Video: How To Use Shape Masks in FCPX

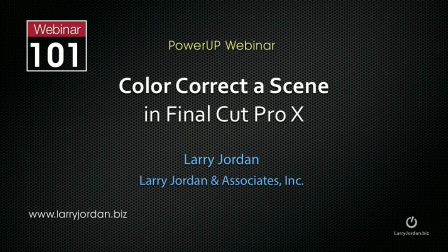[0:00]
The following is an excerpt of a recent power-up webinar looking at how to color correct a scene using Final Cut Pro 10. In this excerpt I show you how to use a shape mask to control how bright a part of the image is in a scene.
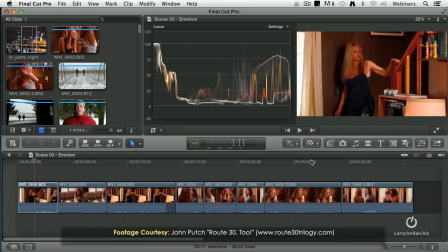[0:17]
So this requires a lot of different tools and let me open them up so I can get started. We'll open up the effects window,
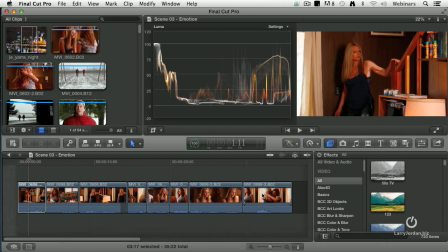[0:24]
type shift Z to get the sequence to fit inside the timeline window, open the inspector, and now we're ready to work.
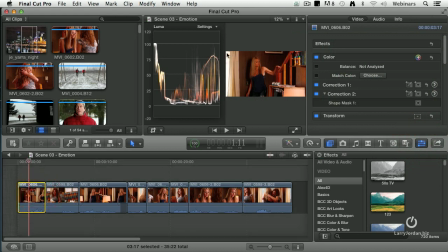[0:33]
The very first thing I want to do is to do a color grade called a shape mask which allows you to mask off the brightness of this and mask off the brightness of that. So let's take a look at how this works. I'm going to select my clip. When I go to the correction, notice these two symbols here.
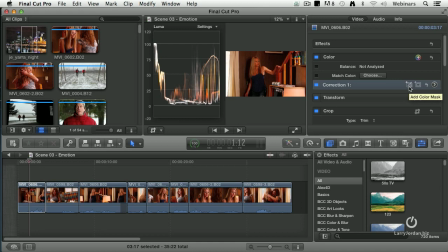[0:52]
This allows me to create a color mask, a mask by a specific color, or a mask for a specific shape.
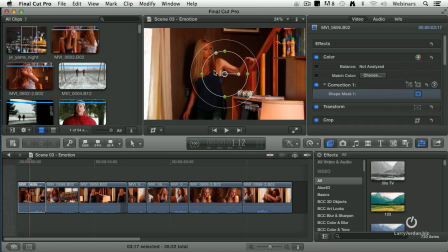[0:58]
I'm going to click on Shape Mask. This shape mask allows me to define a region, which is between a circle and a rectangle, that I want to affect. If I grab this white dot and drag it to the right, I've now created a rectangular mask.
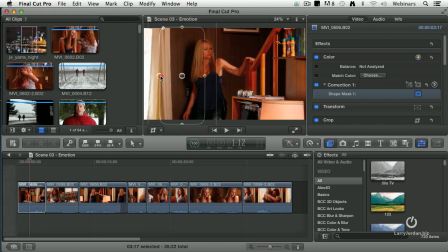[1:12]
Okay, we're going to make it bigger so it goes full frame, and make it narrower and put it right about there. Then I'm going to grab this outer rectangle and drag it out so it's feathered.
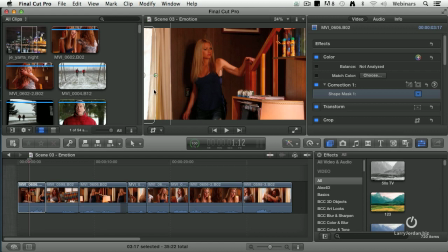[1:29]
This is the part that's going to have the greatest amount of correction and it's going to slowly feather out to the edge of that rectangle. Because I've added this shape mask,
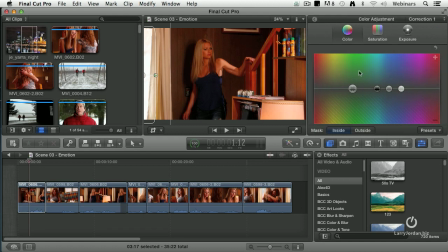[1:39]
I can now click the right pointing arrow to switch to the color board and a couple of new options exist down at the bottom. I can make a change that exists inside the mask or outside the mask. We're going to do both. Inside the mask I want to make an exposure adjustment.
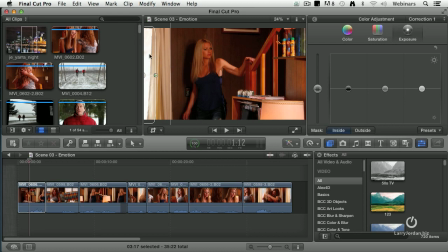[1:57]
Because this is a really bright highlight I'll pull the white level down. Now I could pull the white level down so far that it goes to black but we're not at night here we just want to make it dimmer. So I'm going to to pull it below the line, except how far below?
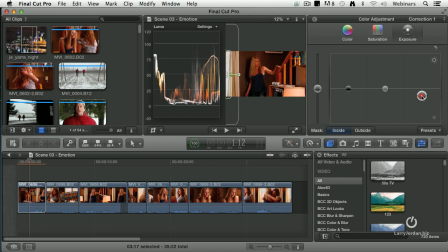[2:16]
Command 7, show our scope. I want to pull the white level down to about 75%.
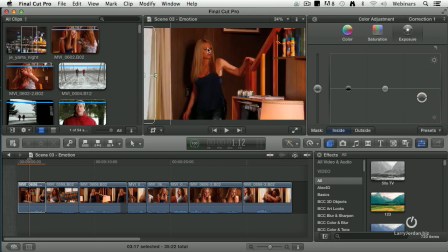[2:21]
Close the scope. Okay, notice that the window is now dimmer. It's not gone, it's just not as in your face and because it's feathered we don't see a hard line between where we've changed one color to another. Now I want to make an adjustment outside the mask.
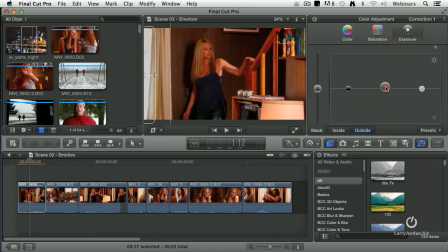[2:40]
To do that now I want to pull my mid-tones up and notice how as I do that we make the girl brighter.
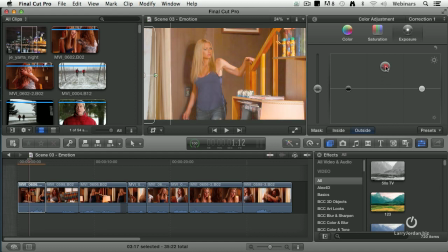[2:48]
Now way too bright at this point that looks really like she's badly lit and very artificial
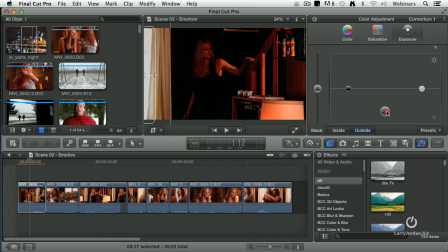[2:52]
but if I take it all the way out see how we can make her almost disappear?
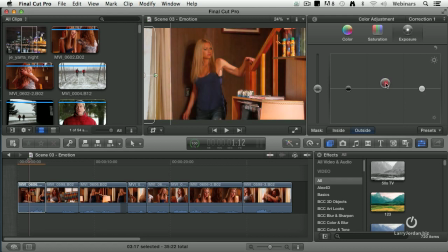[2:57]
I want to pull her up enough that she seems to be visible inside the frame. This is where she was. This is where she's going. And we've got a light which is sort of hitting her from the stairs. But now this thing is just a mess. So let's move forward. There we go.
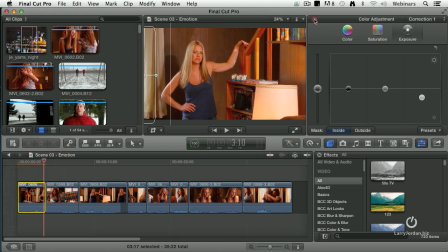[3:15]
That's where the camera shot stops. We'll go back and we'll click this plus key. This allows me to add another color correction. There's no limit to the number of color corrections we can add. But in this particular scene, I only need to add two, another shape mask.
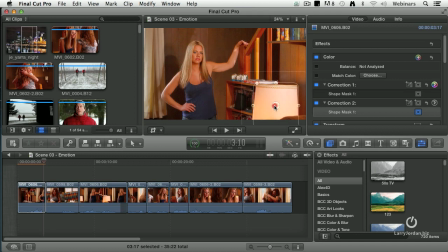[3:32]
Drag the white dot to make it a square, drag it down, change the size so it's a little bit bigger. Lots of feathering. Again, click the right pointing arrow, go to the exposure, pull the white levels down.
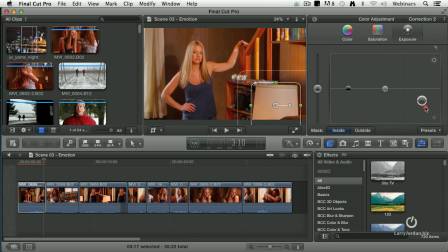[3:45]
And we'll just make that bookcase a little less in your face. I could make it black, but notice how it ruins everything. I just want to make it darker, like right around in there. And now when I play this scene,
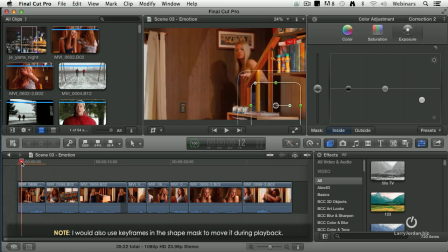[4:07]
because she's so much brighter, you could argue that I've got a shadow that I see as this thing plays through.
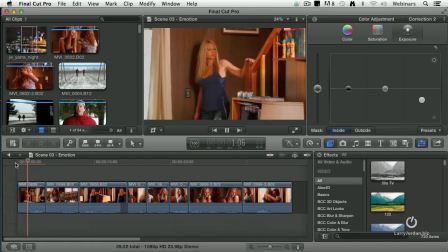[4:15]
And you'd be right, I may not want to pull that down. But because our actress is the brightest thing in the frame, because she's moving, because she's in the center, and because your eye sees things that are there,
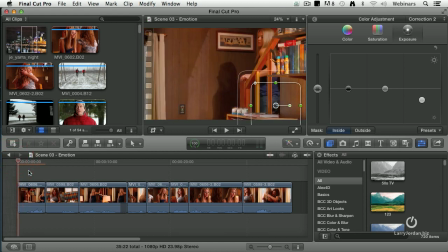[4:30]
it doesn't see things that are not your eye will go to the actress and not pay attention to the fact that there's a shadow hanging around
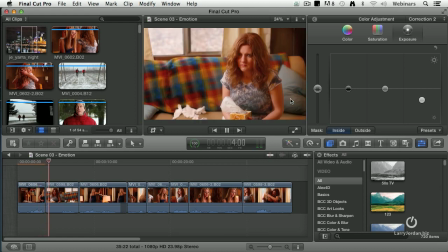[4:38]
here.
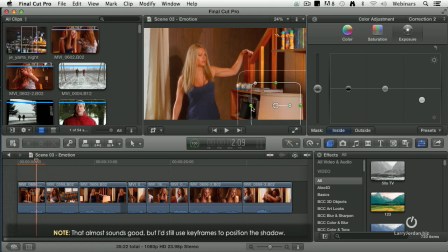[4:40]
In fact I could make that a little bit easier by just changing the position of this a little bit down so it's a little less obvious and now when we play it.
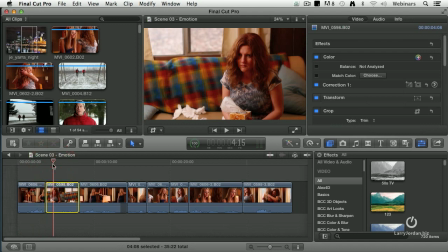[4:58]
Okay now we've got this shot done let's go to our next shot. Look at how dark she is. Look at how bright the window is. Look at how the white tissues stand out on the couch. Well, I don't want you to look at the white tissues. I don't want you to look at the window. I want you to see that they're there, but I want you to concentrate on her devastated expression.
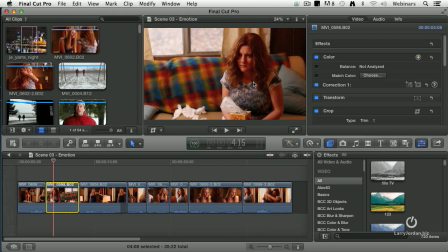[5:17]
I could darken this stuff, but it's a whole lot easier to make her brighter. Same process. Select the clip. Go to color correction. We add a shape mask. Drag this around.
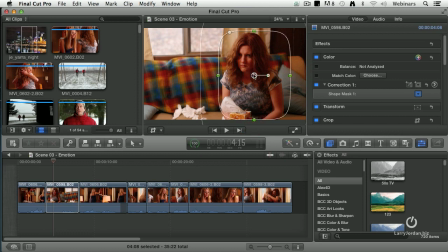[5:35]
I just adjust the shape on her. so I'm not trying to do rotoscoping here. I'm not trying to be really, really fancy. I'm just trying to make it so we can make her brighter. The inner, this represents the area we're going to correct.
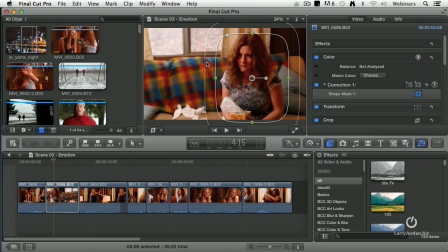[5:50]
This is a feather between the two circles, between fully corrected and no changes at all, so that I can smooth it up. Because she's dark, you don't want to increase the white level because if we look at it on the scopes, the white levels are already pretty good.
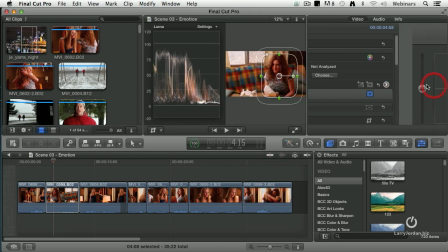[6:06]
What I want to do is I want to adjust the mid-tones. Watch how the white levels don't materially change and yet I've made her a whole lot easier to see.
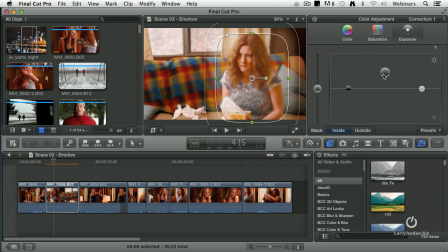[6:16]
Look at that. In fact, way too easy. That looks like cheap tacky color correction done here. I want to pull it back down again. I just want to brighten her up. Okay, now there's light streaming through this window.
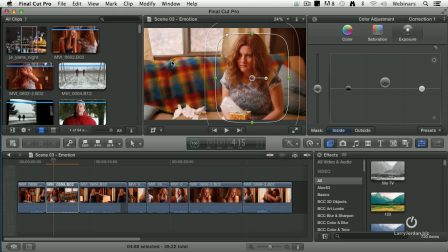[6:31]
Your eye is going to totally believe that this part of the couch is brighter than that part of the couch because the window says so. This is where we started. Look at how in the mud she is. We'll just pull her up just a bit and now we can see her.
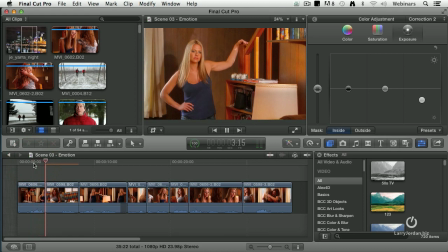[6:46]
And as we play this clip back, of course your eye goes right to here.
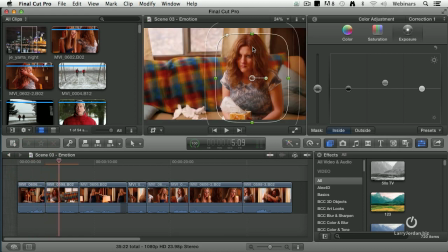[6:54]
She's brighter.
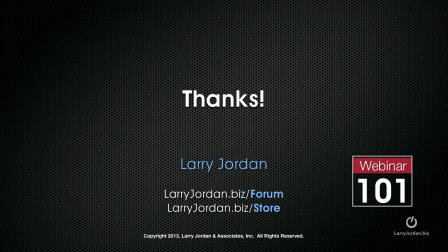[6:57]
This has been an excerpt of a recent power-up webinar looking at how to color correct a scene inside Final Cut Pro X.
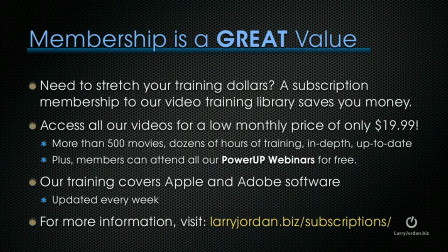[7:05]
If you need to stretch your training dollars, the subscription membership to our video training library saves you money. You can access all of our videos for a low monthly price of only $19.99.
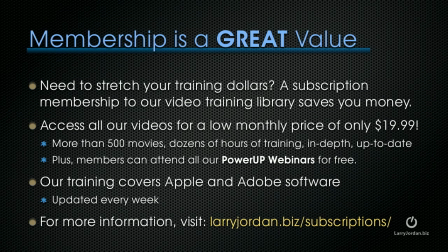[7:19]
You get access to more than 500 movies, dozens of hours of training, all in-depth and up-to-date. Plus, members can attend any of our Power Up webinars for free. Our training covers both Apple and Adobe software.
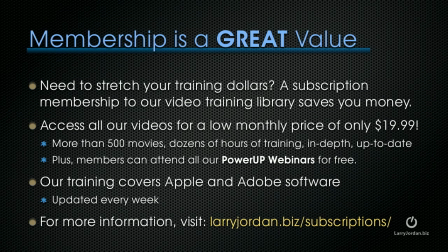[7:34]
We update it every week, and for more information, visit larryjordan.biz slash subscriptions.
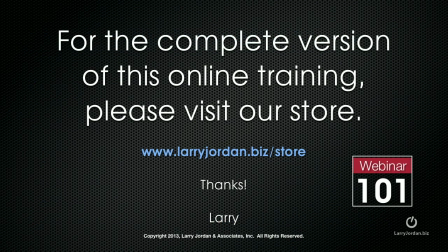[7:41]
For the complete version of this online training, please visit our store at larryjordan.biz slash store. And look for Webinar 101.